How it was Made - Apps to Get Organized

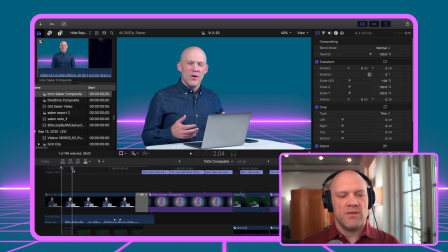[16:32]
So that's what I did there. Once I found the music and decided of this direction for the look, that's when I decided to cut out the background. Maybe I can use it for something else though. Looks nice.
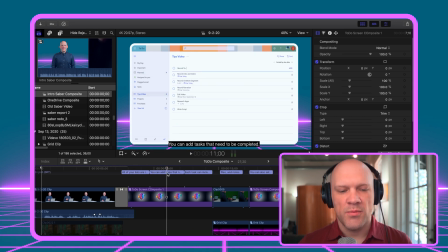[16:48]
Now you notice here I have the captioning turned on. The main reason why I put captions here was so that I could do the voiceover.
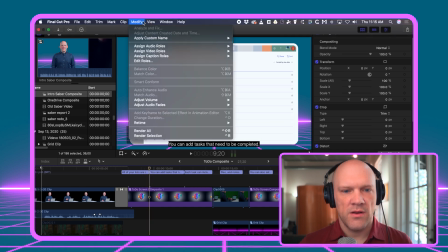[16:54]
So I could go up here to Window and record voiceover.
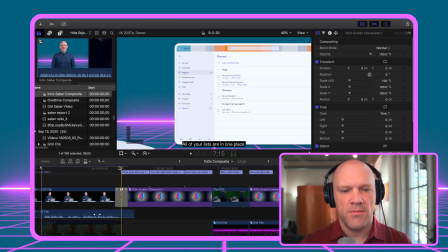[16:58]
Once you have the voiceover interface up and you start recording, it'll start playing back the video, and also I can read the captions.
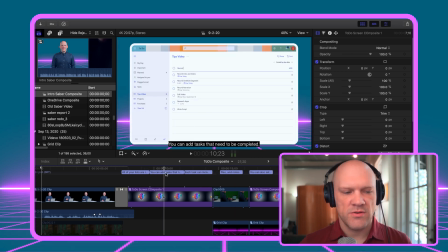[17:06]
Of course, you can also export the captions to attach them to your video or burn them in, but it's an easy way to make sure you say what you're intending to say while you're recording a voiceover.
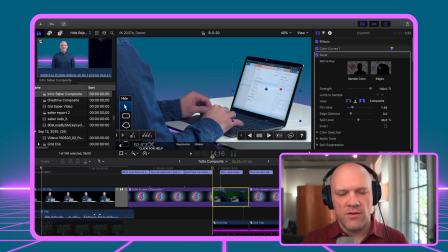[17:23]
So one of the things to keep in mind when you're using multiple cameras, and in this case I used one camera, I just recorded 2 different segments and I moved the camera in between, is that the camera has to be in a natural position. So for instance,
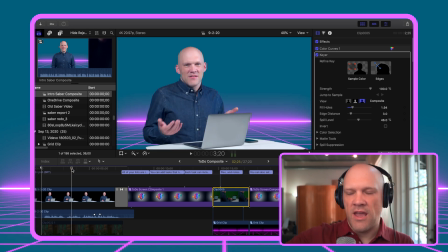[17:37]
during this segment, as the talent, the camera is off to my right hand side. So when I come and I record the close-up shot,
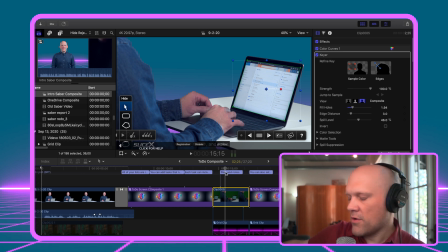[17:46]
the camera is still really off to my far right hand side, and now it can see the screen. Now if I had moved that camera from front right hand side to somewhere over here on my left hand side,
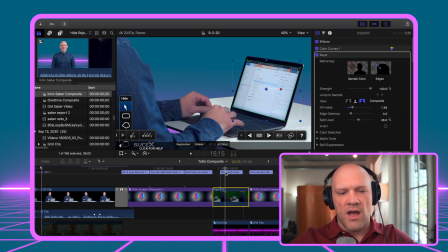[18:00]
it could be really awkward, because all of a sudden I am visually, the talent is switching from, I would be switching from the left hand side of the screen is where my body is at, to now if the camera was on the opposite side, my body would now be on the right hand side of the screen.
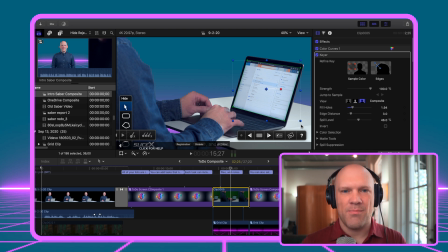[18:19]
So there's this disconnect that happens, and if you do that, it's just going to feel weird, and especially if you keep doing it, and if there's people involved, things get chaotic. So you always want to keep in mind the position of your cameras and make sure that there's this natural flow.
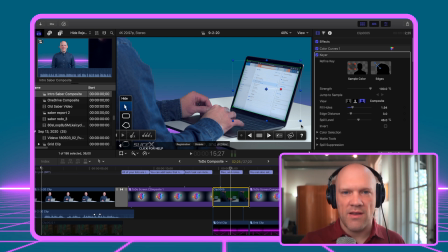[18:36]
You can get from right to left, but you got to have some steps in between or something to make that transition. So it's just something to keep in mind. And the other thing I was trying to figure out is, what does this grid background look like from this angle?
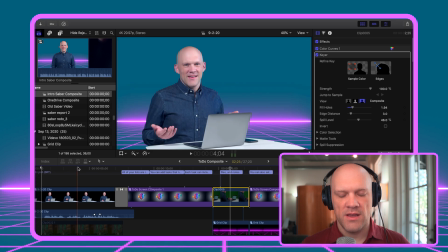[18:49]
Because I know what it looks like if it was behind me, but what does it look like from the side?
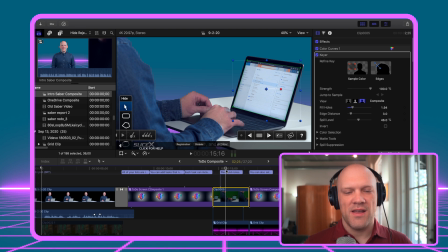[18:54]
I don't know, because this thing doesn't exist. So I imagine, well, at least you would have some glow from it. I scaled up the grid so that there's a little bit of purple glow underneath, but it's one of those things, like don't overdo it, don't overthink it, because I can't really change this animation,
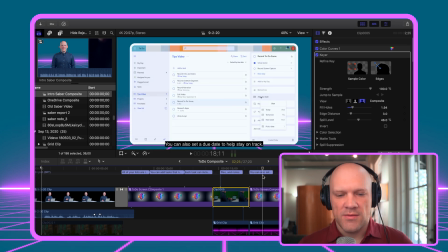[19:12]
and even angling it doesn't look right. So just try to come up with a solution, and so that's what I did here.
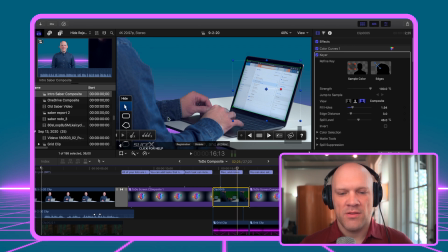[19:18]
You can see a little bit of the purple coming through, not much, and it's a quick shot. Here you can also see I've got a color correction mask going on. I usually do this to adjust for white balance issues, because a lot of times our computer screens aren't going to match the lights that we're using or the lights that are already present in the room.
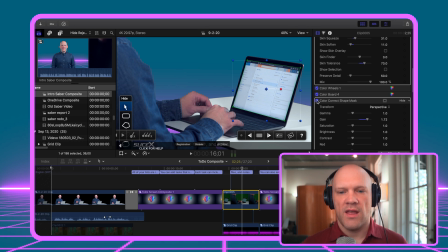[19:38]
So a lot of times I will use a correction to adjust that white balance. Here I'm using it to make it brighter, because my screen was as bright as it could be, and still it just doesn't seem, it doesn't really match these screens that I'm showing you.
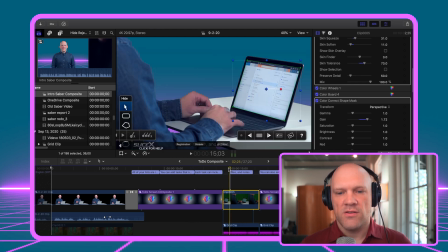[19:55]
It's still not, not as bright, but you don't want to overdo it. So here I just have that mask over it to brighten it up. You could do this many different ways. I'm using plugin, but I've used the built-in color correction many times. Just create a mask and you're good to go.
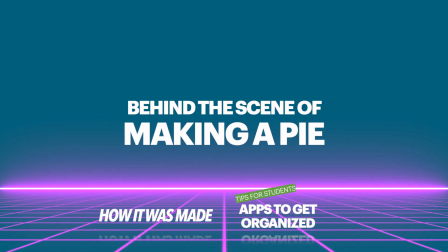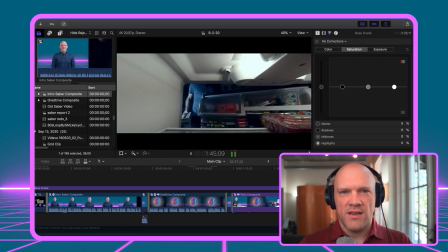[20:17]
This whole sequence started originally on my wife's birthday.
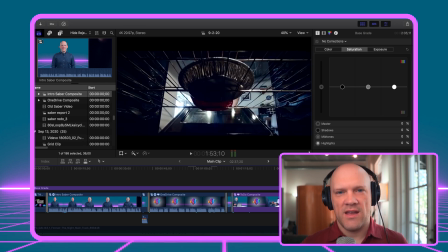[20:22]
I had this idea in my head of, for OneNote, I wanted to share a Pi.
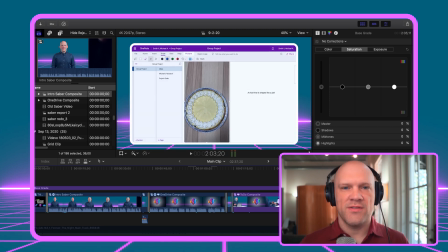[20:29]
The idea is I'm collaborating on a group project with some other people, and I have this Pi and I want to share it with them. Either it comes out of the computer and smashes somebody in the face, or they reach out and grab it.
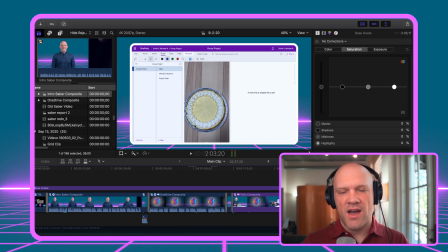[20:41]
Just all these different ideas of like, how do you take a Pi and you move it from one place to another, kind of this teleportation type idea. Again, it's one of those things where all these great ideas, but do they push the story forward? So I still try to be a little bit funny right here, because what I'm doing is not the process for making a key lime pie at all.
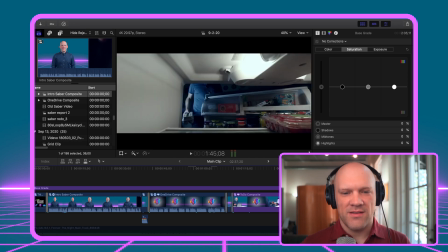[21:00]
I think, this is pretty ridiculous.
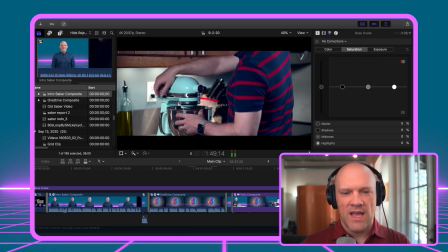[21:01]
I'm putting whole eggs, Ritz crackers, and sugar into a mixer and just pouring that into an empty pan and sticking it in the oven.
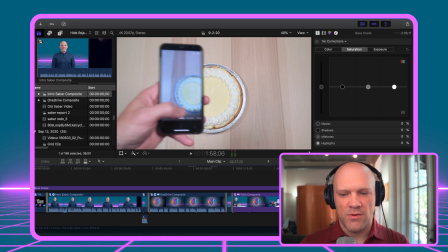[21:09]
So when I originally recorded this segment right here, which is just sliding the pie out onto the table,
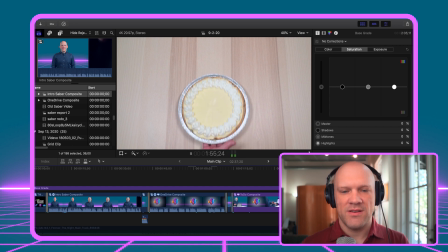[21:14]
which is actually kind of heavy, so it doesn't slide as I imagined it would.
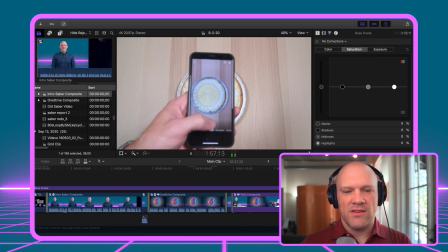[21:19]
Here I wanted to take a picture of it, and just trying to get these two movements lined up, me sliding the pie onto the table and getting all that lined up was really complicated. I considered trying to composite this later, but even that, I was just thinking about how complicated that would be.
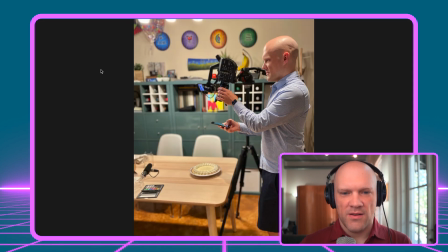[21:37]
So this is what it looked like with me holding the camera, and I also had to rack the focus. As I move the hand in front of the camera, I need to focus on my phone. At the same time, I'm trying to do something on my phone. So nailing the focus each time was really hard.
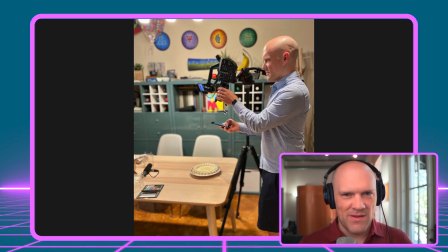[21:54]
So the first time I recorded this was on my wife's birthday. The reason why I had key lime pie for her birthday was so I could make this video. So yeah, I recorded this, and it was a few weeks before I could get back to this project because we had other things going on.
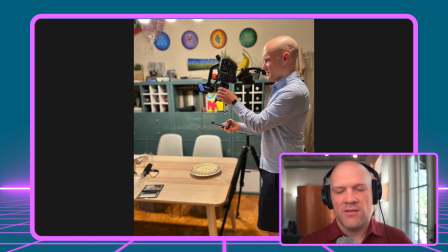[22:07]
The memory card had gotten erased and written over many times possibly. So I had to buy another key lime and I had to eat another key lime pie. And these are sacrifices that were made to make this video, but you got to do what you got to do. Not only that, but the end sequence, that was another part of a pie.
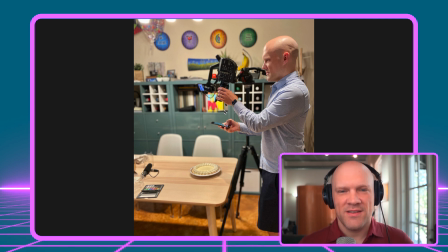[22:26]
That was only 2 slices though. I had to redo this sequence, and it was a lot easier the second time because I was home by myself and I didn't have hungry people waiting to eat. It was one of those things that seemed simple, and just getting it just right,
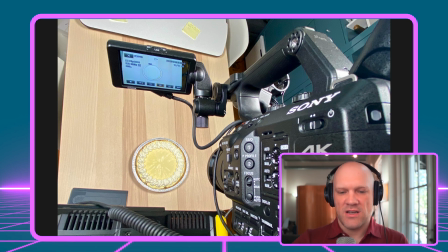[22:40]
making sure it was focused on the pie, and then as I adjusted the focus to match the phone, it was a lot of work.
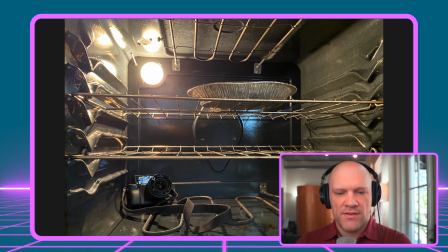[22:47]
I originally was going to try to use one of our smaller Sony cameras in the oven, but I wasn't able to get it to work 100% like I wanted it to. And man, I was so afraid that I was going to cook something for lunch and forget the camera or something.
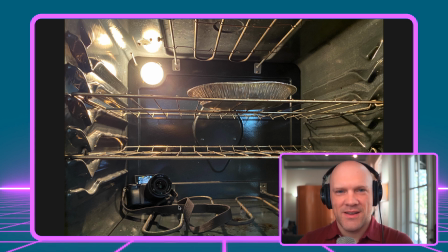[23:01]
I mean, I didn't, but it's just the whole time I'm like, okay, make sure you don't actually turn this thing on and catch everything on fire and melt the camera.
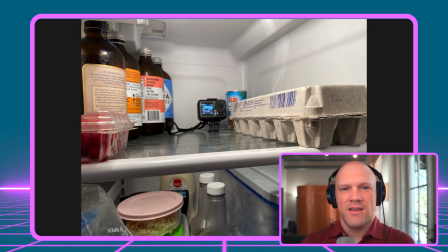[23:09]
So I ended up using this smaller camera that I have that's more like a GoPro style. It's a DJI Osmo Action camera.
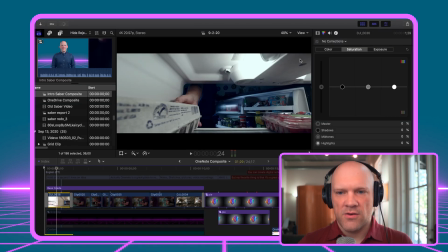[23:15]
There's a little bit of color correction going on, and I letterboxed the sequence to get framing better than what it was.
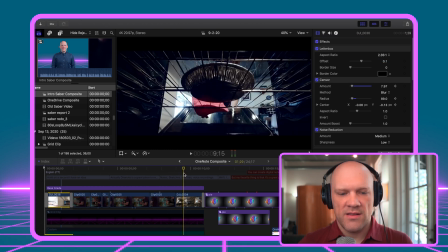[23:25]
With the oven sequence, I actually have the light on inside the oven so that you can actually see the pan and the metal shelf. It was actually a lot brighter than it needed to be. I thought it looked kind of weird being so bright.
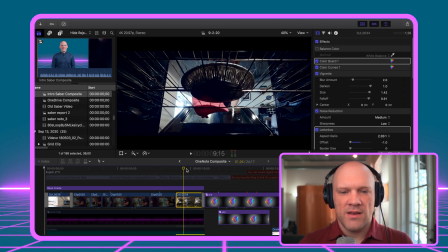[23:37]
And the other thing is, since I had the light on the whole time, when I go to close the oven, the light still stayed on.
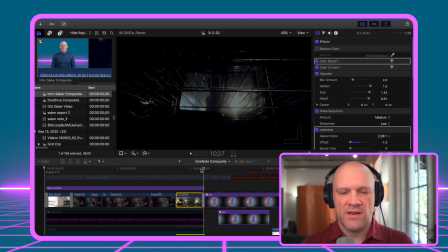[23:46]
So I'm having to do a crossfade to fix that issue.
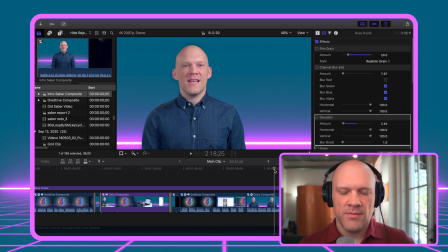[23:53]
Right here is the outro, and if you can have an intro and outro with some face contact with the audience, it can really help with engagement.
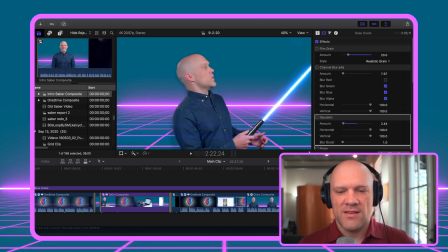[24:01]
Again, I'll go over how to make this lightsaber effect in another video.
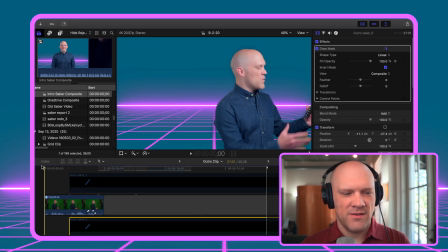[24:05]
I actually tossed it to myself to catch it, and like my daughter was tossing it to me, but I was home alone, so nobody was there to toss it to me.
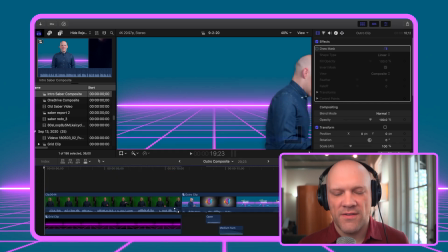[24:13]
I catch it and turn the thing on. The outro graphics again I made in Keynote, animated here in Final Cut.
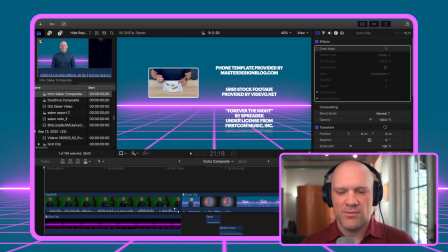[24:20]
Just one more clip of me eating pie, because why not? So that's it. I hope you found some of this interesting. Maybe you can take away some of the ideas and the techniques that were used. Thanks for watching.